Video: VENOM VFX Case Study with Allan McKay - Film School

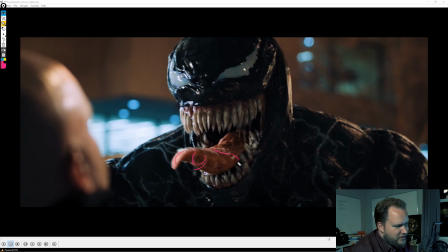[61:44]
So it's a given that you're going to do a lot of CG draw, and that's something that we did in the training. I put out the videos, like put a whole lesson together for doing draw. I wanted to go overboard with it, but again, I knew that in the time frame we had, we could only go so far. But I actually had built a system.
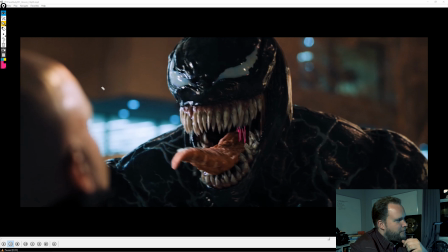[62:04]
I never actually got to show it, but having all the draw between the teeth, which was really fun, and then I also had all this draw kind of pocketing down in between the teeth to get like just really nice kind of areas of draw coming out of the mouth. So I thought that
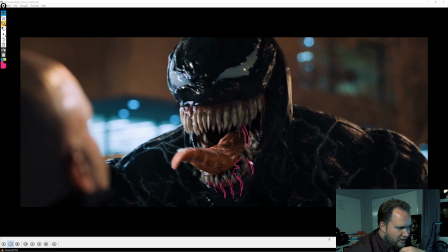[62:20]
was kind of fun. Doing something like that, but the sim times were getting really steep, whereas like all the draw that we did on the tongue, it wasn't so bad, having it drip down, all that kind of stuff.
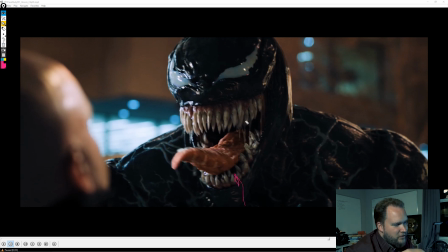[62:39]
But yeah, the stuff in between the teeth like really made the shot, as well as having stuff stuck between the top and the bottom gums. But again, it was just getting really heavy to sim, so I left it out.
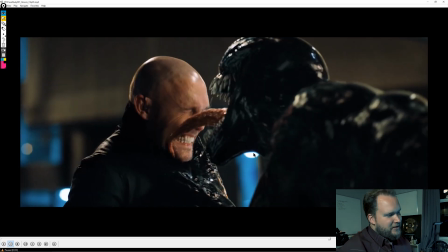[62:49]
But that sort of stuff is like really fun to do, and it's the kind of secondary stuff that you don't see too often,
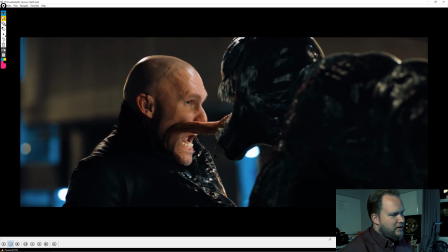[62:54]
but it can really, the subtleties can really make the shot. I feel like in a lot of ways, the draw, especially the interaction layer on him, you could have made it a lot more visible. And I get that maybe it's more of a director or a supervisor call to not make it as visible as it is.
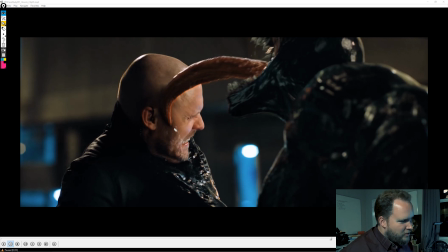[63:14]
But, personally, I feel like you could play with the shaders more to get more visibility without it looking too hokey or too over the top.
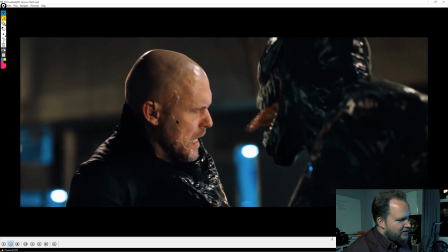[63:22]
Because I feel like this was just so subtle. You don't appreciate like the awesomeness of it.
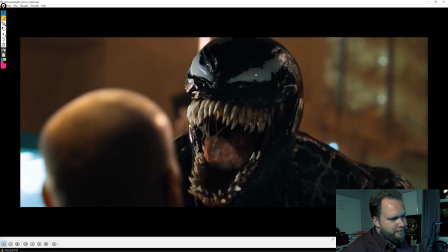[63:28]
So one thing that just happened there is they've got this bullet hit, and that's one thing, like you don't see too many of these in the film.
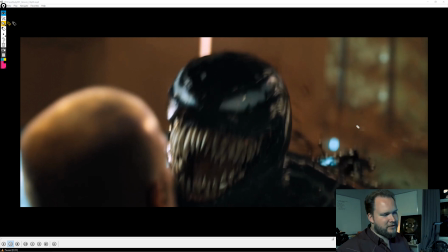[63:37]
And of course, there's no blood, stuff like that, which for effects can actually make your job harder for integration and interaction as well. The bullet hit here, I think it's important to bring this up because it's more of a story piece. There's going to be not a story piece, but more of a visual cue.
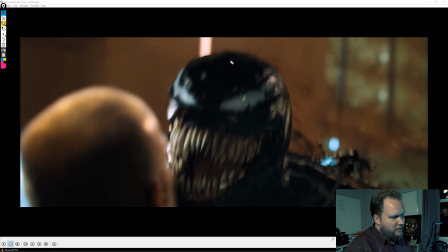[63:53]
So there's going to be certain times where like you might have him, his eye line is at this guy, you got this guy's head. So your whole entire focus is here. And it's such a quick shot that if you want to keep all these beats as you go through,
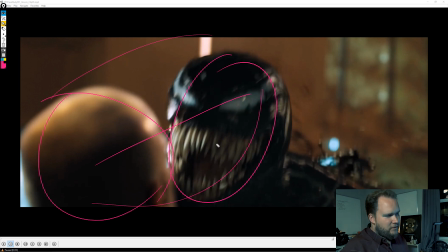[64:09]
having this guy get hit and even reacting a little bit and then cutting, it's going to be too quick to be able to see like all the whole pacing of the shot, of the sequence. So having a visual cue here, having that effect, instantly your eye shifts from this to, oh wait, what's that?
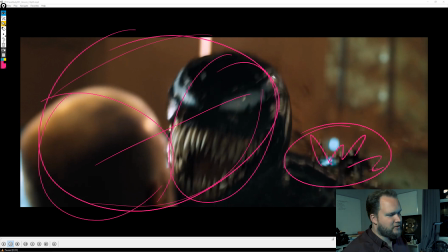[64:29]
And then you can segue into the next shot, and it all makes sense. So it's because it's so quick, having a visual cue like that is really important. And I say that because, again, I feel like effects, especially, is something that breaks down to a few different categories.
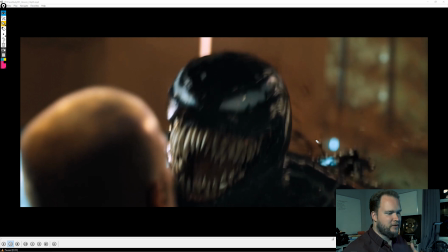[64:43]
A lot of effects artists, just like modelers and everyone else, like effects, it's very easy for artists to try and make their effects the star of the show. Like, hey, look at me, like the drool, for instance. I say, like, you could really go overboard with it, make it draw more attention to it.
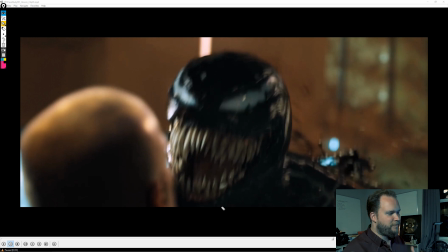[65:00]
A lot of the times effects artists will really try and make their stuff like, really cool and really over the top. And subtlety can sometimes be the way to go, but that's the big balance, and that's the important part about effects and everything in CG.
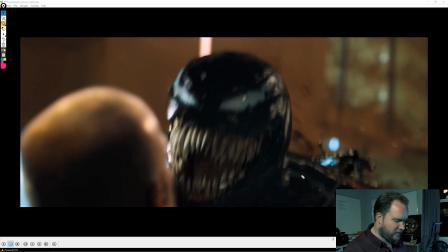[65:19]
So it's the same thing that, like, effects can also be a storytelling device. It can be something that can be a visual cue to shift focus elsewhere or to segue to the next shot. There's a lot of different ways that effects can be really important, and rather than it being something that dominates the shot.
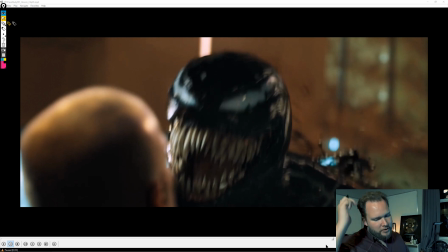[65:35]
And I feel like that's what a lot of the time effects do,
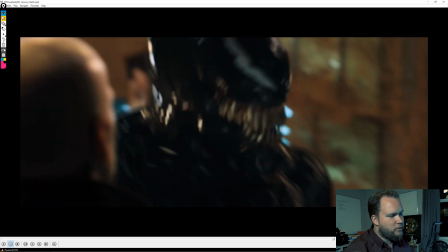[65:39]
is they over-dominate what's going on rather than it being, more of a storytelling piece.
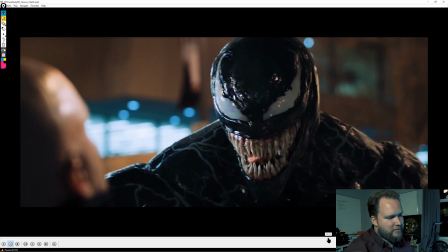[65:47]
So having that there without that shot,